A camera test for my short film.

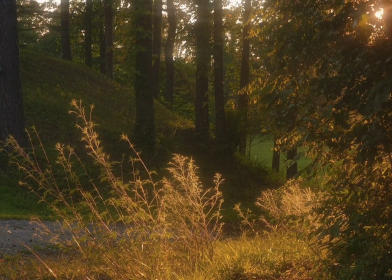0:11 that.
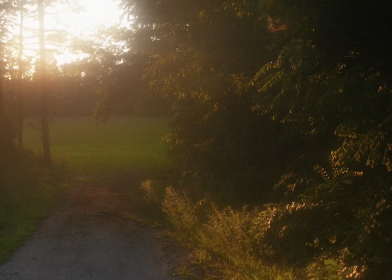0:16 Then I would like follow them.
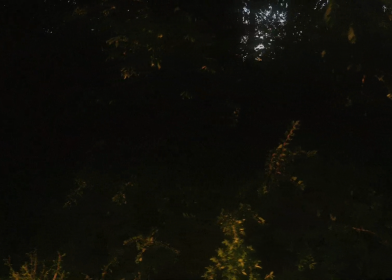0:22 Maybe watching them like this. A sideways angle of them talking as they're walking.
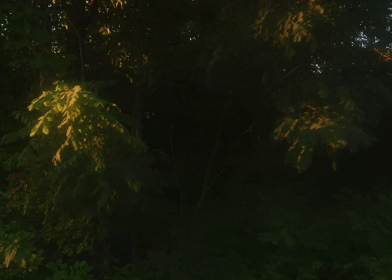0:30 I know it's like really hazy right now. My lens is really foggy because how humid it is outside.
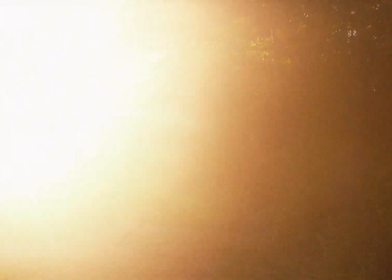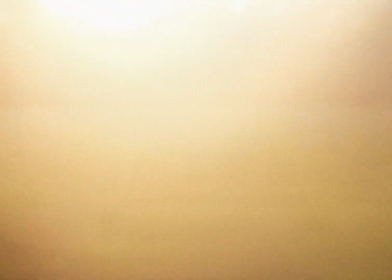0:42 Oof, this is really low. The sun, I mean, it's really low.
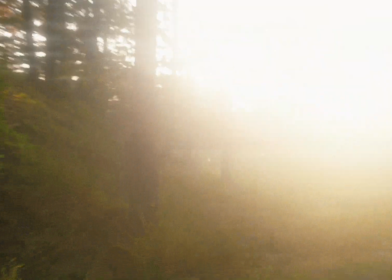0:49 Not good when it's hazy.
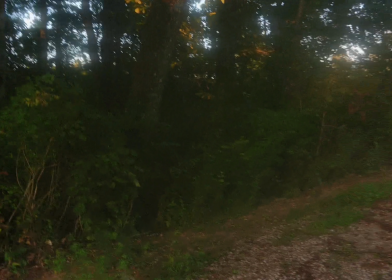0:52 But this is what I mean when I was saying watching them with the
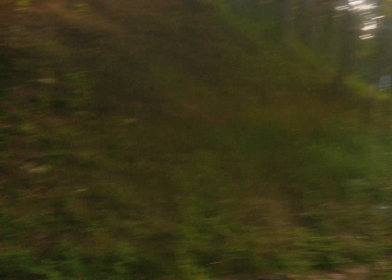0:59 trees to their left and the field to their right. I'm gonna clean the glass.
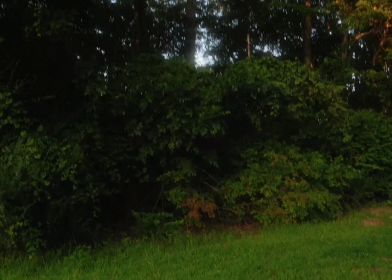1:08 Okay, so again, they're walking and I'm tracking like so.
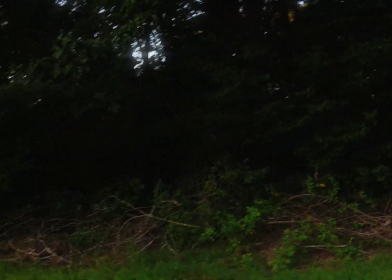1:15 It'll be shot, the aspect ratio, the spinal ratio will be 4:3.
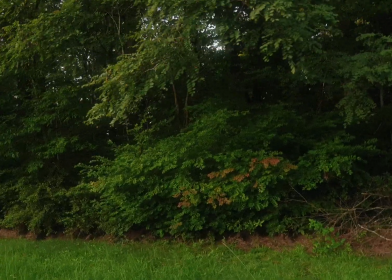1:21 So watch mid-90s to know what I'm talking about. That movie mid-90s is 4:3.
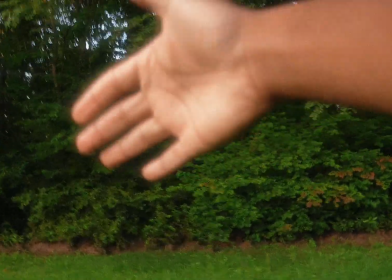1:27 We'll get a shot like this, them talking right here, and I'll be tracking them right here.
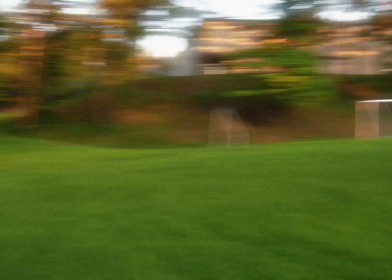1:32 And then I'll pan over as they see a ball, maybe a person over here.
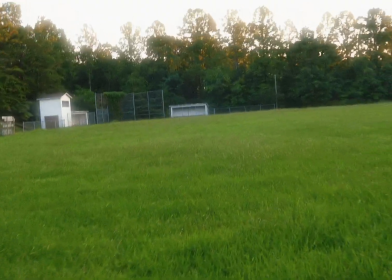1:42 Maybe just a pack. Maybe just a book bag, like a large lump that's standing out because of how green this is.
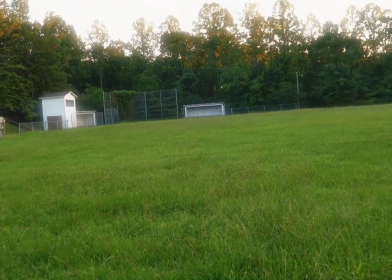1:50 You could very easily see a book bag out here.
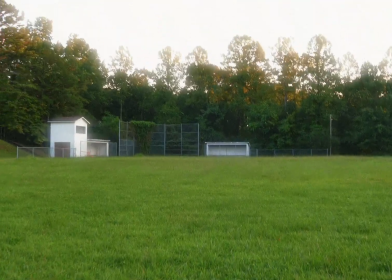1:55 So maybe they're like looking through it and stuff.
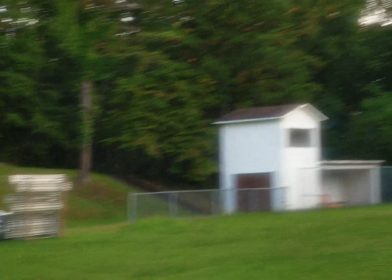2:00 Maybe looking through this stuff. Maybe they're looking through all of this. Because that there is a building full of supplies.
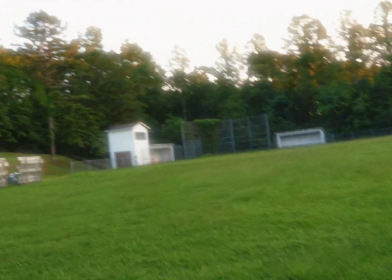2:09 Maybe there's a baseball over there. So as they're walking, maybe they take a left turn.
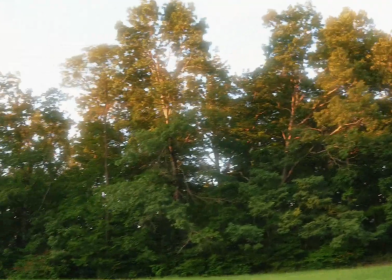2:18 We do a whole bunch of different shots. Lower ones where they walk over me.
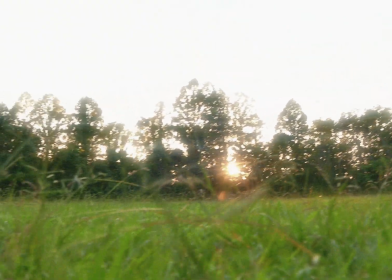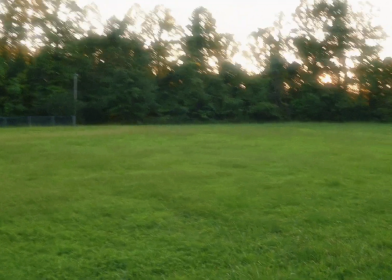2:30 Higher ones where I look down at them, maybe at times of
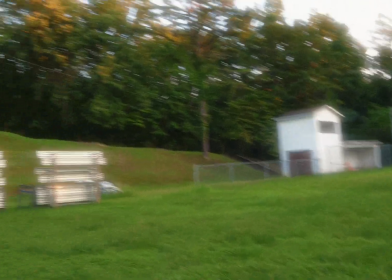2:38 reassurance, where someone is uneasy about a certain task or question.
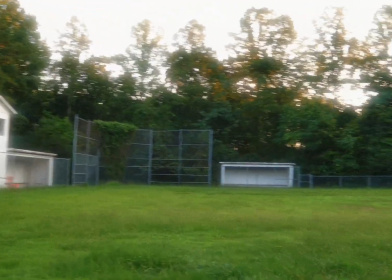2:46 And then this is where they would play ball. I might be able to record it from right here.
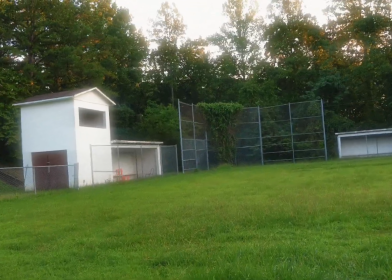2:53 This is a very beautiful shot so far. I'm going to send you this video in the 4:3 aspect ratio so that you know exactly how it'll look.
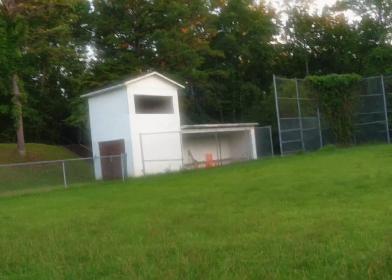3:02 I'm also going to edit it, give it that 16mm look.
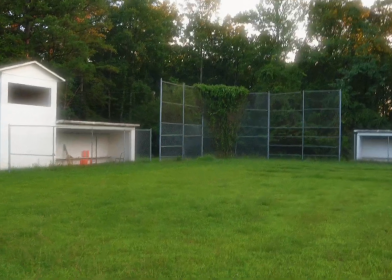3:08 Let's do a more downward angle like this.
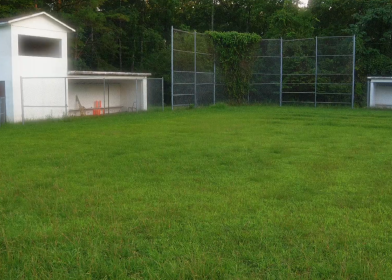3:15 Oh, that's just like the films. That's the exact look I'm looking for.
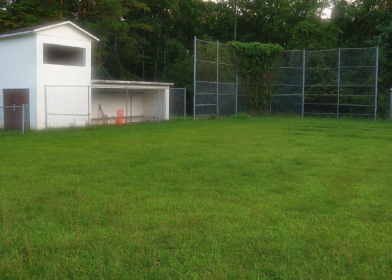3:22 Okay, so we'll do a lot of angles from this angle, upward, pointing slightly downward.
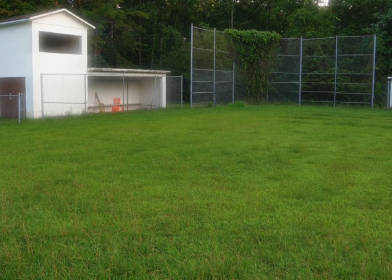3:30 Holy cow, this is beautiful. Exactly what I wanted from such a wide lens.
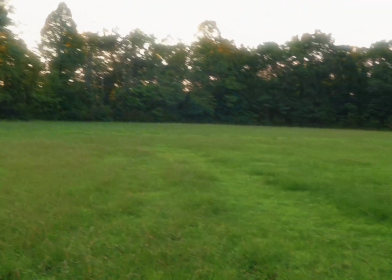3:35 And a boxy ratio gives you a lot of road to play on.
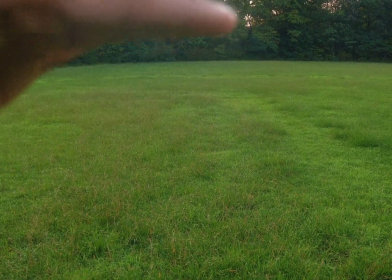3:42 When you put the horizon at the top of the screen, you get a lot of road down here.
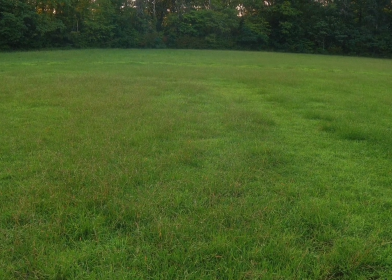3:48 So this is where the dead body will be found, right over there.
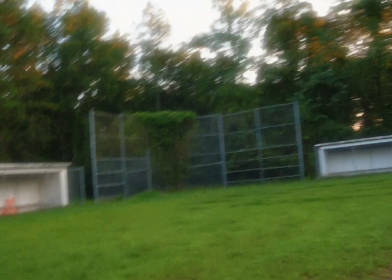3:55 They're playing baseball. Maybe I'll get some action shots of them throwing the ball,
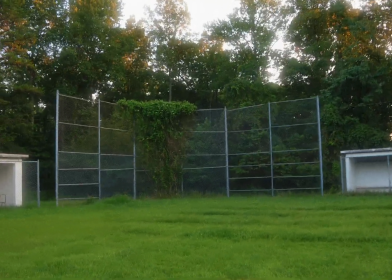4:04 you know? And then on the third throw, the guy who's standing over here, oh, that's beautiful too.
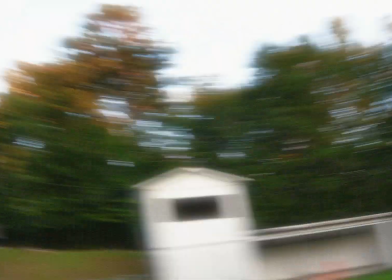4:10 Look at that overgrowth. He throws it a little too far. And I won't pan like that.